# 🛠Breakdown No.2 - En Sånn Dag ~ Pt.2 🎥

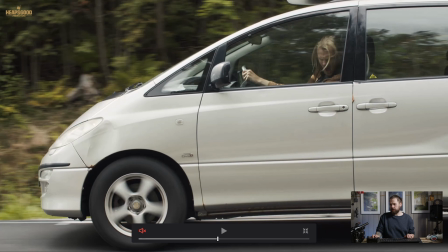(20:36)
So I was, if we are to switch out of this screen, so I was with the gimbal like so, keeping an eye on what was coming in front of me, of course, you know, because they're public walking up and down these ways. Now I was on a longboard and I had the camera on the gimbal, so essentially the camera is pointed like at that angle. I don't even know what angle, 90-degree angle? Yeah, I guess 90 degrees like that, isn't it? So if we're going from there, the camera was faced there, facing towards the car. So I was keeping an eye on where I was going. I had a monitor on the camera, I believe, from memory, or if I just winged it, I can't remember. But I had the camera like so and following the car and its speed. So Krista also had to keep an eye out on me, even though he was acting at the same time. It was a lot of fun, to say so at the least. So we'll go back to the Magic here.
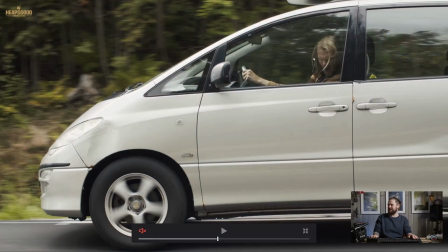(21:46)
So as we can see, the Krista is getting like super grumpy in the car here.
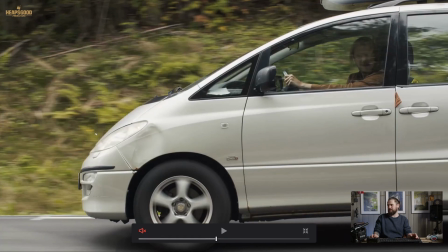(21:52)
Really great because we had the lighting that was working with us. So we had the light coming pretty much back of the scene, so it wasn't glaring in to our shots, which was really, really good.
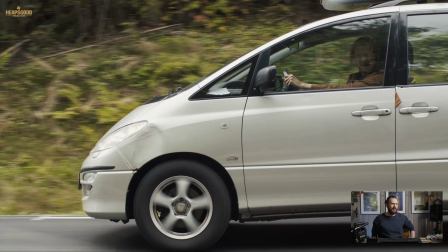(22:10)
You know, by luck, we kind of did the timing as well, really. But with this scene, on a skateboard,
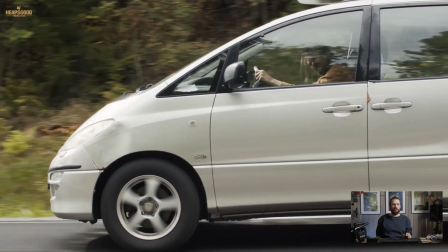(22:18)
hammering down, trying to follow the pace of Krista, and Krista's also, during all of that, trying to see that I'm still there, keeping up with him, which is fun. And I think a car goes past.
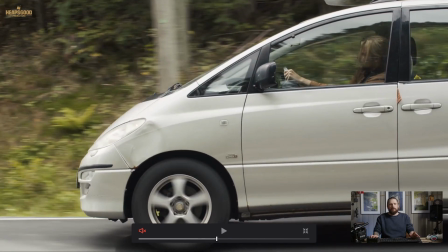(22:35)
I can't remember. Must have gone past in one of the scenes, maybe at the outro. But anyway, so that's gimbal work, and I put a 50mm on this one,
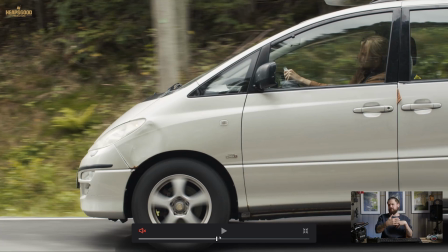(22:50)
so I could get a little bit of the separation of the background and kind of have a bit more focus on the door and the car and the action that's going on here. And I stopped it down to f5.6 from memory.
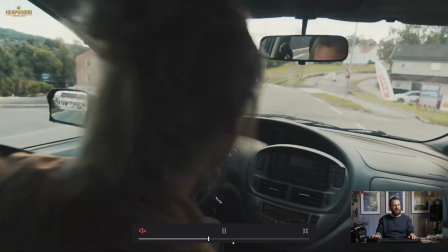(23:06)
So that was that. So this is the wide shot, Takina. Again, Takina,
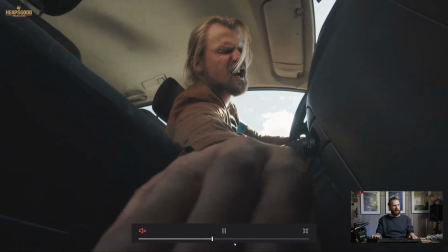(23:14)
and then we are back outside.
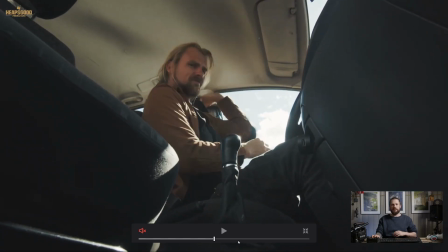(23:20)
And talking about continuity throughout the picture, it was something about timing that we had to get all these shots right, because
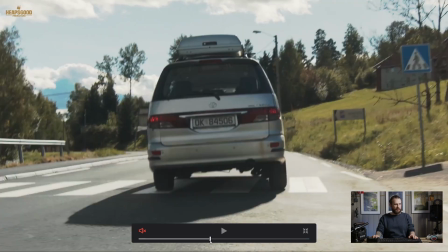(23:30)
here what you can see in the foreground, if we go back here,
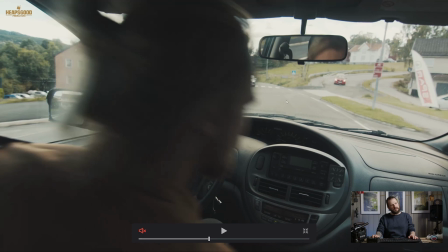(23:37)
we go back here, we've got this intersection, we've got this sign, and this was somewhat a bit of a challenge to try and get done, but it was good to follow this continuity, making sure these steps were believable along the way.
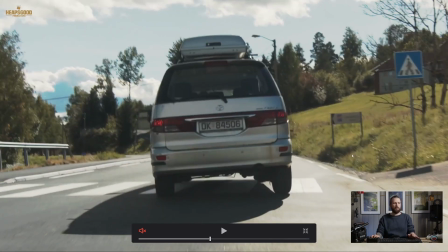(23:55)
So they jump a little bit, but it's still believable. So we're past that intersection now. Again, it feels believable. We've got that sign here, and we're back in the car.
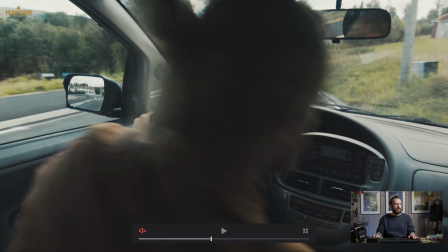(24:07)
So here we have just gone past the intersection, which you can see probably in the rear view mirror here. Maybe not on this side, sorry. And we've just gone past the sign, and he's just gone down for the struggle again.
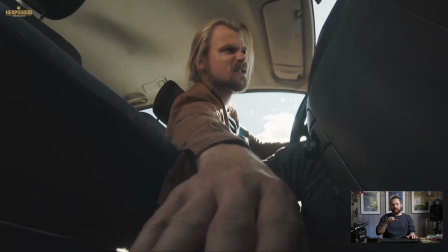(24:20)
Looking there, we're trying to follow that like driving line a little bit more, and we're a bit further down now.
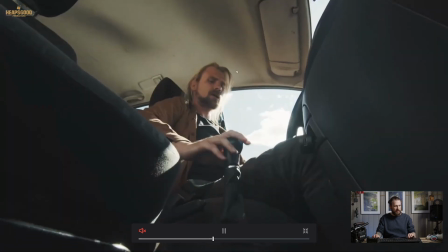(24:27)
We can see a building just down here, and as we go further along,
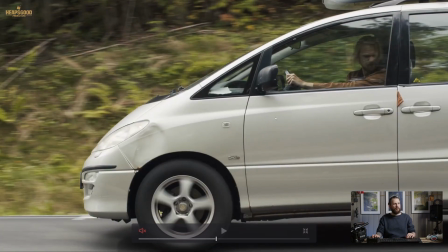(24:35)
and here we've come to some bushes as a background.